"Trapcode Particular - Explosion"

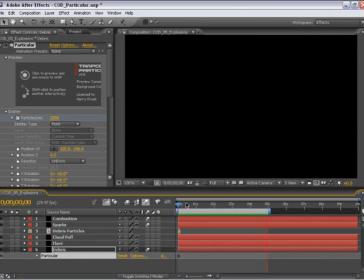0:00 So in creating explosion elements, it's critical to examine existing explosions and take them apart visually. I spent a lot of time looking at stock films of explosions before I even tried to start constructing one in particular.
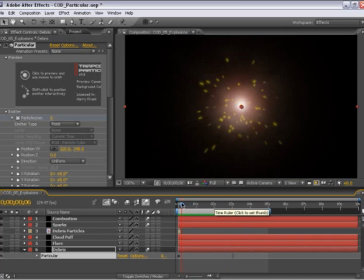0:17 Now, when I did that, I kind of boiled it down to a few different elements for a very simple explosion. And we'll be constructing this explosion using 5 different layers.
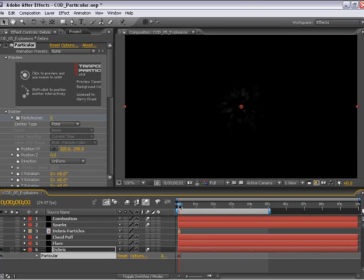0:29 First, we have just a general debris layer, where I have a small amount of particulate matter just sort of shooting outward. I have a generic flare just to add some light to the scene.
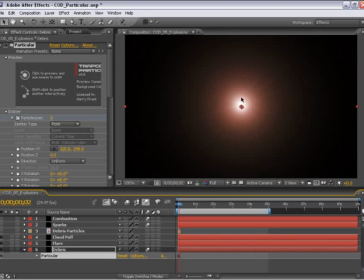0:41 We have what I call the cloud puff, which is a
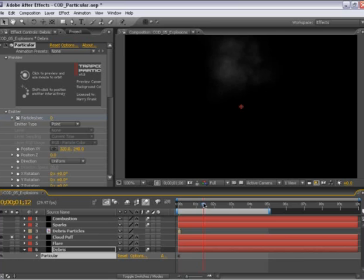0:48 cloud that kind of rises upward and fades away. On top of that, we have the sparks, which just kind of shoot outward and get pulled down by gravity. And then on top of everything, what I call a combustion layer,
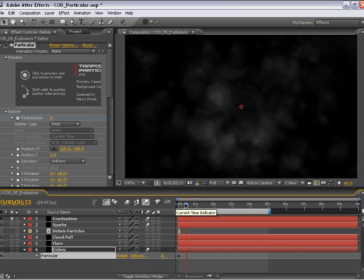1:03 which is just some smoke and debris that kind of expand outward, more or less like an expanding gas cloud. So when we mix all of these together, this will make a fairly simple but convincing looking explosion.
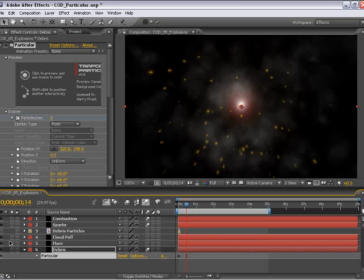1:19 The first element that we're going to construct is the rising cloud. This one right here, this cloud puff.
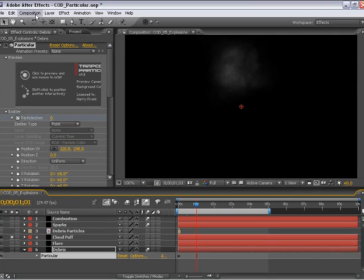1:27 So let's create a new composition for this explosion.
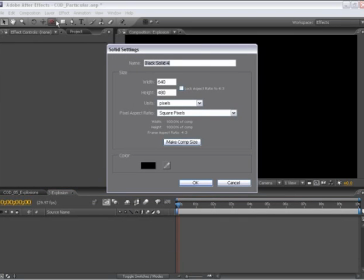1:35 And create a solid for this cloud.
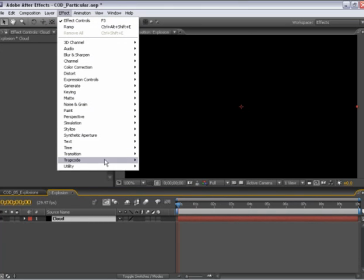1:42 Apply Trapcode particular.
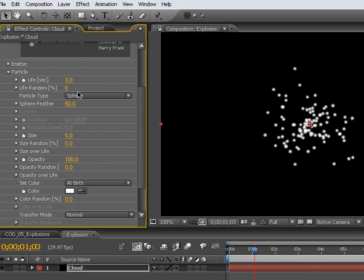1:47 So first thing I'm going to do is set the particle type to a smokelet, because we are making sort of a smoky kind of look.
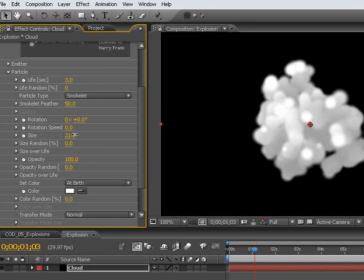1:58 I'll set the size to about 21 or so, just to get the size of the particle up a little bit, and we'll add some randomness to the size of the particles as well to make it feel a little bit more organic.
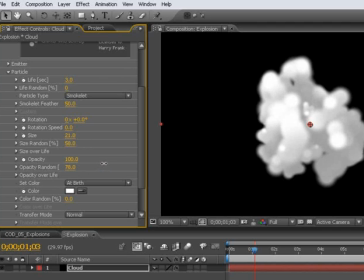2:12 And we'll do the same for the opacity. We want some random opacity in here, and I'm going to turn the opacity itself way, way, way down. This is usually very low.
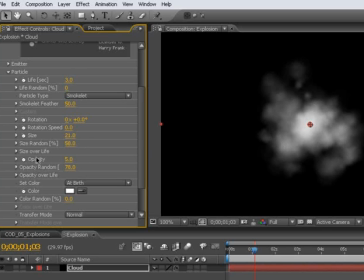2:24 This is what starts getting us this sort of smoky kind of texture here, having a very low opacity and a high amount of random opacity. Now, as we set this to be lower and lower,
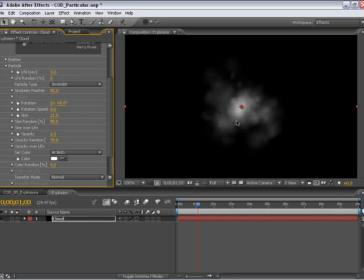2:40 we're going to see some fundamental limitations of the color depth that we're working within.
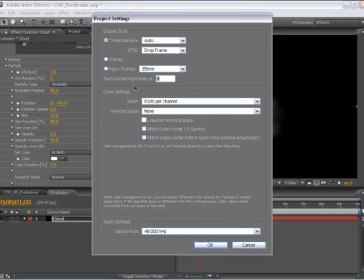2:47 If I pull up my composition settings, we can see that our color settings are set to 8 bits per channel.
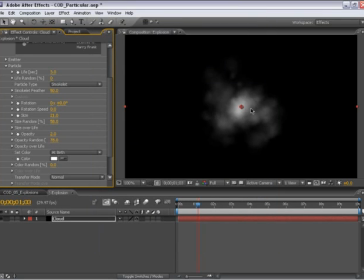2:53 If I bump this up to 16 bits per channel, we're going to see this particle setting smooth out. What's going on is that we have such a low opacity that we're starting to get some banding in that 8-bit per channel color depth. The downside is that this is going to render a lot slower.
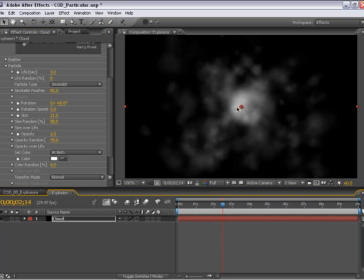3:12 But in the final render, you might want to bump your renders back up to at least 16 bits per channel to smooth out the look of these cloud settings.
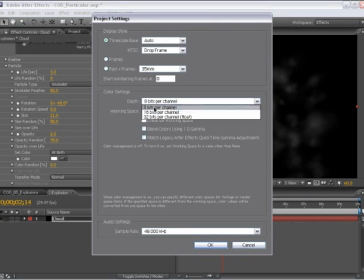3:20 I'm going to set this back to 8 bits per channel to keep things
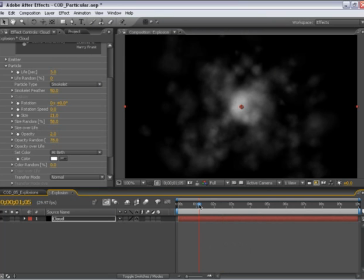3:25 moving along a little quicker than they would in 16 bits per channel. So it'll render a lot quicker, but we will see the limitations of 8-bit per channel color space.
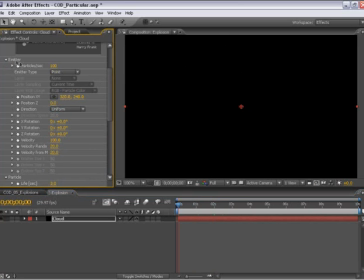3:37 So to make this cloud, I'm going to go back to the beginning and keyframe my particles per second from a very high value to a very low value of 0 over the course of 1 frame.
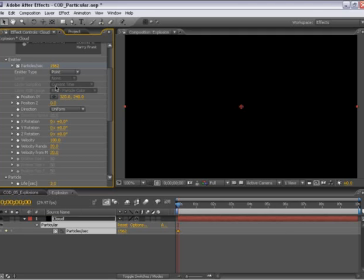3:54 So right now I'm at 0. I have a very high particle count here. I'll move forward 1 frame just by tapping page down and then set this to 0.